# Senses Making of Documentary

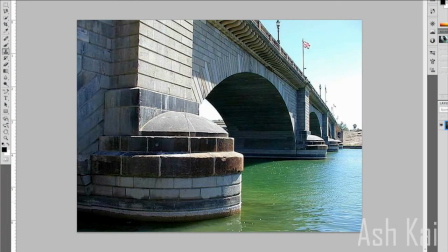[0:12]
For set extension, to add and remove elements from particular scenes involves taking advantage of different tools in After Effects. A frame from the composition footage is imported into Photoshop to allow for the
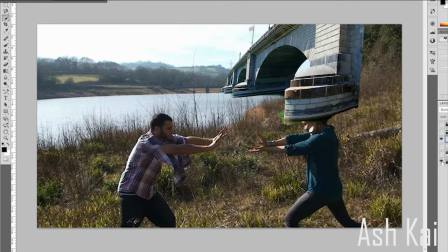[0:26]
selected extension to be transformed and manipulated to the appropriate scale using accurate reference points. Once the desired result is achieved, the extension image is exported separately to After Effects,
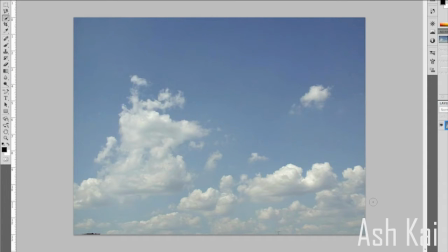[0:38]
where it will be placed, masked, positioned and color corrected to achieve a similar look to the original composition footage.
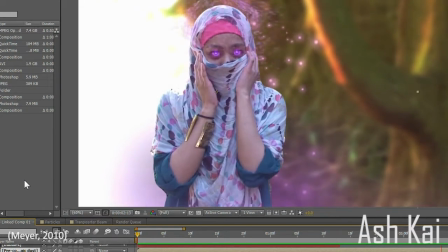[0:45]
For manual depth of field, it was necessary to separate the foreground object from the background object.
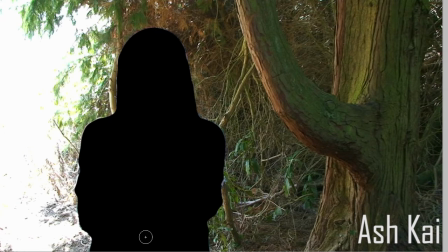[0:51]
The chosen tool for this was the roto brush, which was used to select the female character. A copy of the background layer is rendered as a PSD Photoshop file, imported into Photoshop for clone stamping to cover the area which has been rotoscoped out.
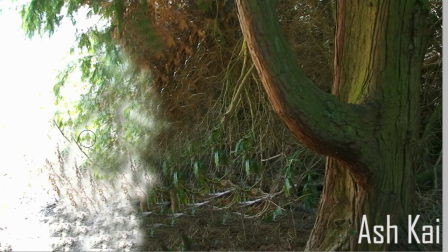[1:06]
The image is then re-imported into After Effects to replace the background footage. It is then motion tracked to the original footage to mimic the camera shake.
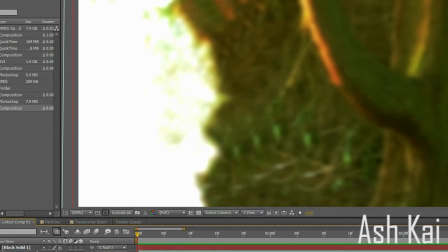[1:15]
Once the background is in place, color correction tools in the form of vibrance, color balance are used to gain the desired look,
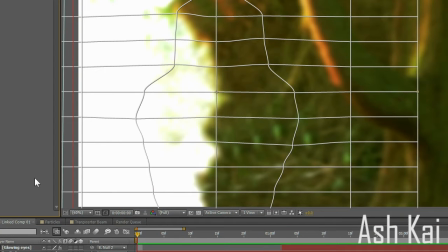[1:23]
and stylized glow is used to gain an otherworld effect for the background.
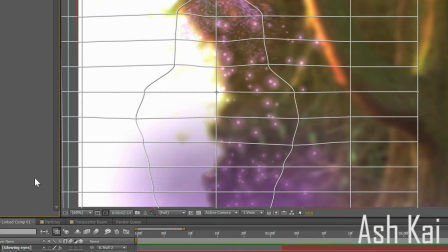[1:28]
The appropriate blur setting is utilized to make the background seem out of focus.
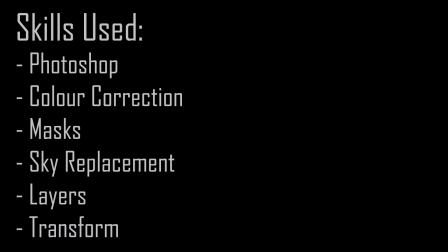[1:34]
Alternatively, I could have took advantage of the depth of field pre-made settings in After Effects to achieve a more realistic look.
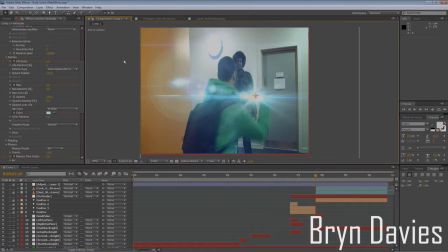[1:40]
I'll be going over the plugins we have used to create our CGI trailer. We have used Red Giant's Magic Bullets, Denoiser and Mojo,
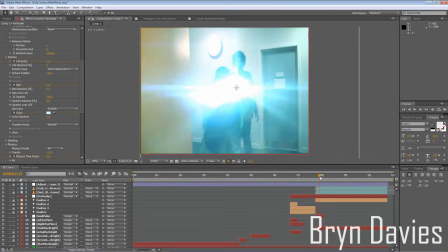[1:49]
Video Copilot's Optical Flares, Trapco Particular and Horizon.
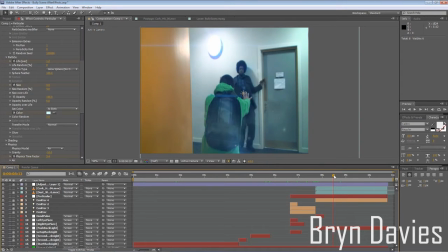[1:55]
We have used optical flares to emphasize the lights in the scene, as well as our heroes' powers.
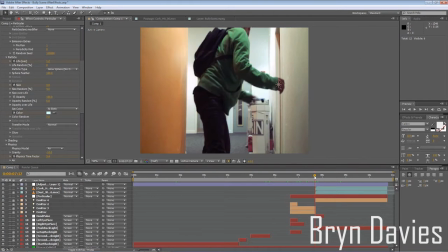[2:01]
We use Particular to give our heroes' powers that magical and supernatural look.
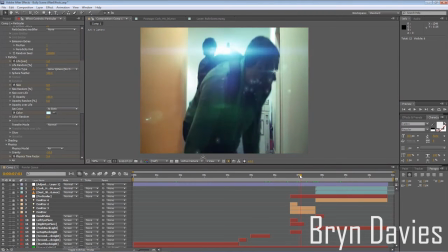[2:07]
We use Mojo to create interesting color palettes to make the scenes more interesting,
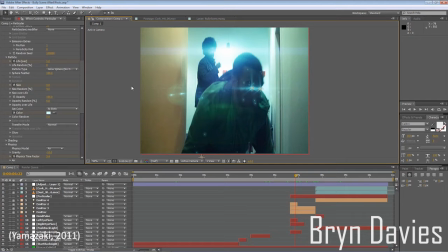[2:12]
as well as generating color draining effects when the heroes use their powers.
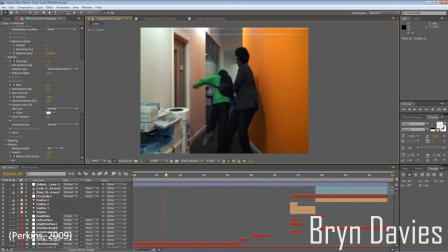[2:18]
The weaknesses of using plugins is the high price tag they come with, as well as the incompatibility issue with computers that don't have the plugins installed.
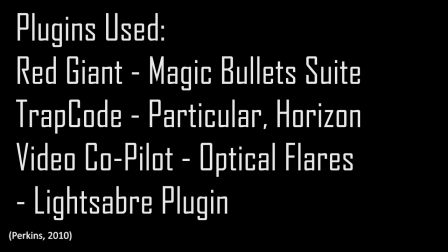[2:27]
However, they do save you a lot of time and you can generate some amazing effects with the plugins we've used.
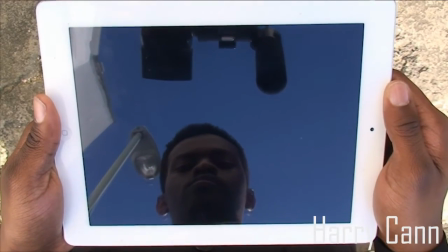[2:33]
The original footage for the iPad scene was very challenging to edit, with screen overlay and hand interaction.
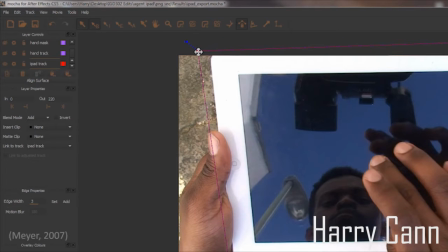[2:40]
The iPad was tracked using planar tracking in Mocha, which is a lot more superior to the After Effects tracking capabilities.
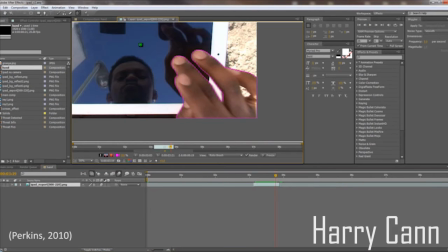[2:51]
The Roto Brush tool creates a much quicker process of rotoscoping.
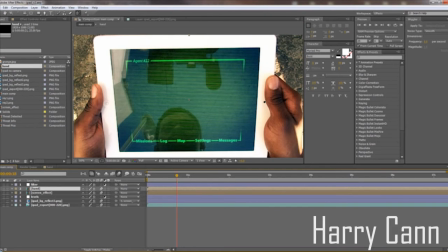[2:56]
Camera reflections were masked out.
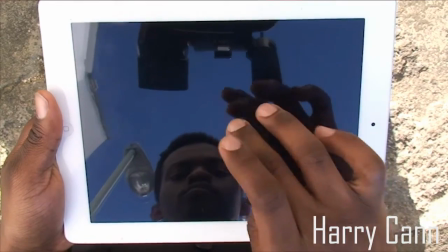[2:59]
The main weakness of the shot is the original footage not being thought out when taking it.
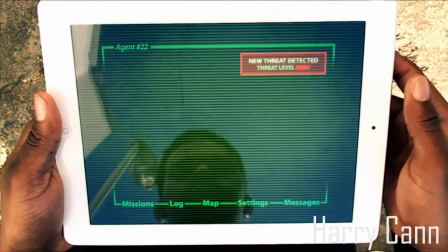[3:06]
Overall, the shot is of a high quality, the main strength being the motion tracking and the screen overlay animation.
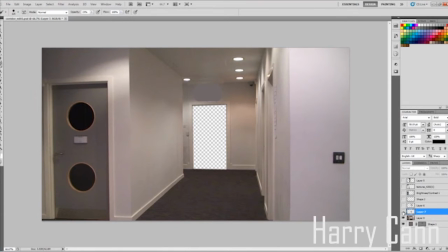[3:13]
The original footage for this scene was looking far too clean for the intended look.
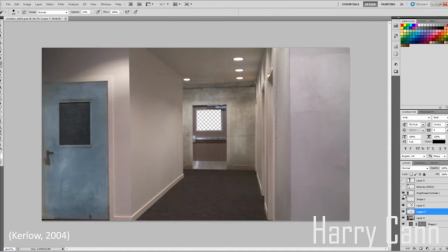[3:18]
Instead of retaking the shot, the layers within the scene were broken up in Photoshop to form a backplate.
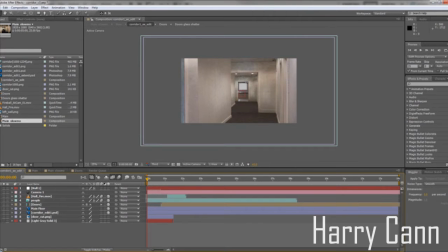[3:25]
The contents of the shot was then laid out along the Z-axis in After Effects to form a 3D space.
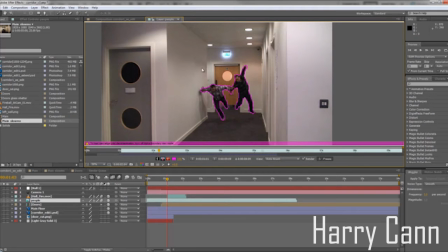[3:32]
The characters were roto-brushed out to allow for the new backplate. The main weakness of this scene is the door animation.
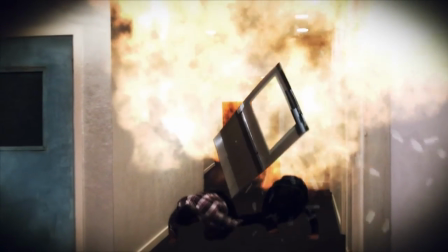[3:40]
It looks flat in places and the timing could be improved. The main strength of this scene is the set extension and the backplate.
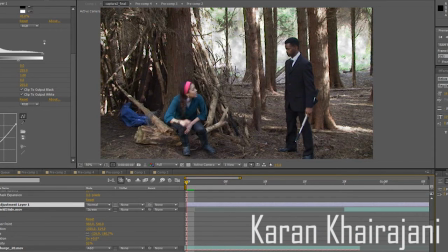[3:48]
The scene has been completely transformed. This scene was converted from day to night using a variety of color correction techniques.
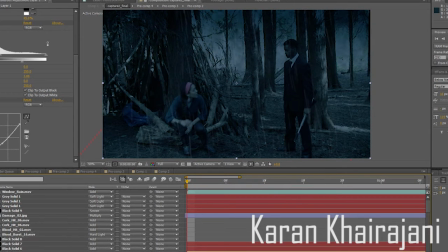[3:56]
It was appropriate for the mood of the scene. Also, the rain adds an extra element to the scene.
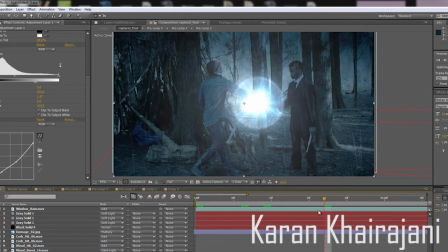[4:04]
Optical flares was used for the actress's power. This also added a nice glow.
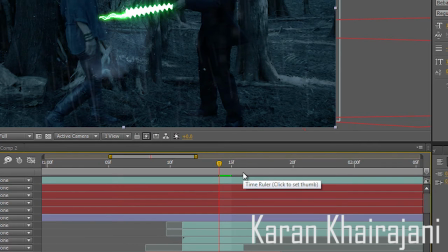[4:10]
Action Essentials was used for the deflection, and Video Copilot's Lightsaber plugin was used for the weapon with a ripple distort effect.